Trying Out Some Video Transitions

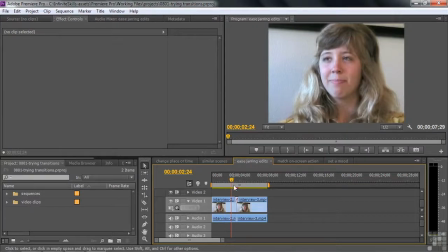Now here we have this interview shot there, and we want to put 2 bites together, that soundbite and this soundbite, and they're very similar, there to there. But the viewers might notice this kind of a little jump cut at the intersection where we put those 2 bites. And let's just pretend that I didn't shoot cutaways, which I did, of course, I did shoot cutaways, but in this instance, we didn't shoot any cutaways.
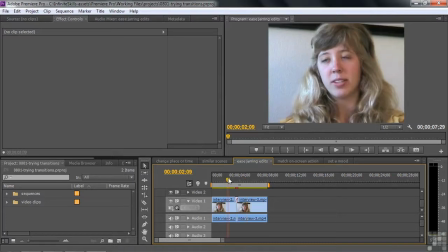We have no way to cover up that shot. So we do that old editor's trick of when you can't solve it, you dissolve it. In this case, I'm going to do what's called a page flip or a page swap. Here we go. Let's watch this. Like that. And some people might think that's a little too disruptive, but I want to make sure it's obvious that we're going from one bite to the next.
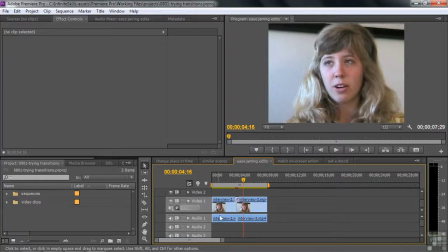So you can do that. Or some people might prefer a different kind of transition. Some people, when they put 2 bites together like that, they use what's called a dip to white. Let me show you how that works. Go to Video Transitions, go to Dissolve, scroll on down here. Change it to a dip to white.
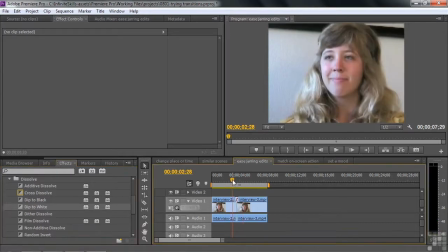You can replace transitions that easily. Let's take a look here. Dip to white. There you go. Sometimes you use transitions to kind of enhance the on-screen action.
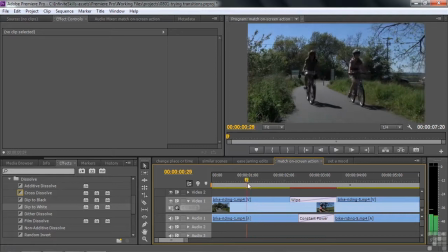Here we've got the shots of the bicyclists going more or less left to right. They're also coming toward the camera, but more or less left to right. So we can have a transition kind of follow that motion.
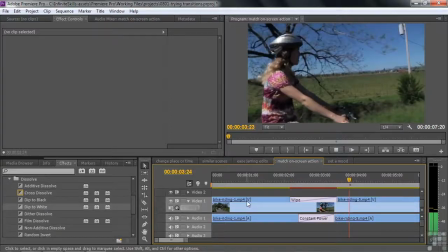Here we go. Here, like that, going to the next scene. That's called a wipe.
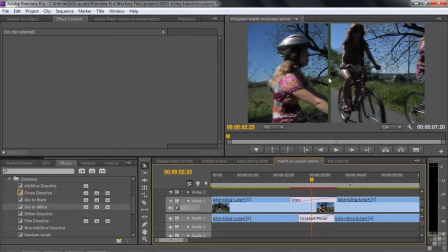And again, that had a border on it as well. Notice a little border there. Again, the color was lifted from the scene to make it so it's not too obtrusive. I could have changed the color to something really garish, but let's not do that, okay? Finally, we're going to set the mood.
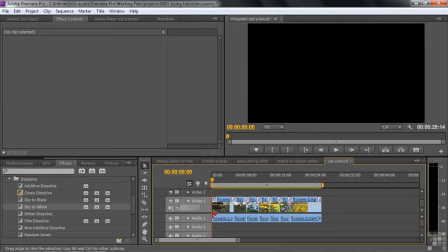We've got these shots of flowers here. And so again, when we got shots like this where things are kind of peaceful, we start with a little cross dissolve to start things off.
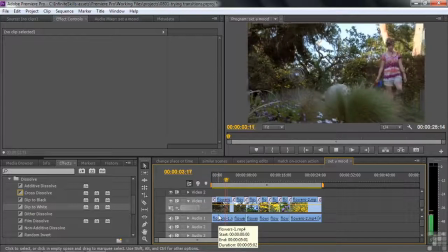Got this young lady walking along with her dog and
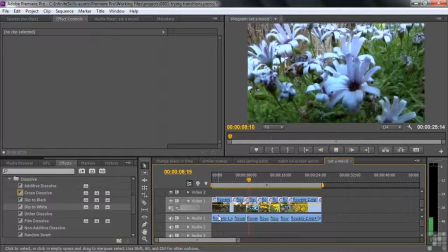dissolve to all these shots, one shot to the next, just to kind of make it go a little more comfortably.
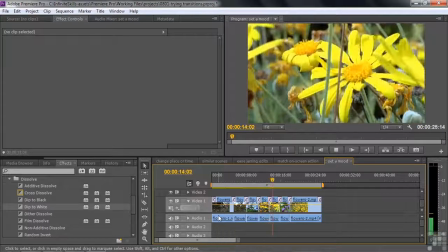This is a peaceful, quiet setting. You don't need to have cut edits here. You can have little dissolves.
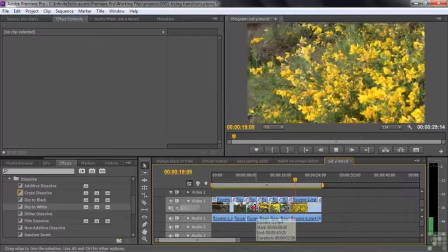And you can have these cross dissolves or any other transition like this last as long as you like.
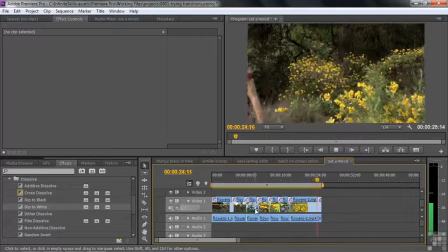You can customize them, and we'll talk about customizing them in some upcoming lessons. But there you go.
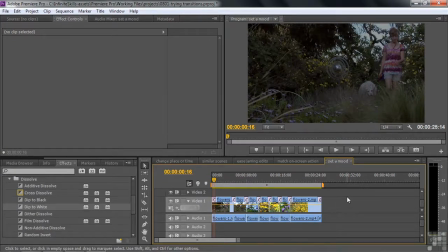There are various ways to use transitions and various reasons to use transitions. And I remind you again that you should use transitions with restraint.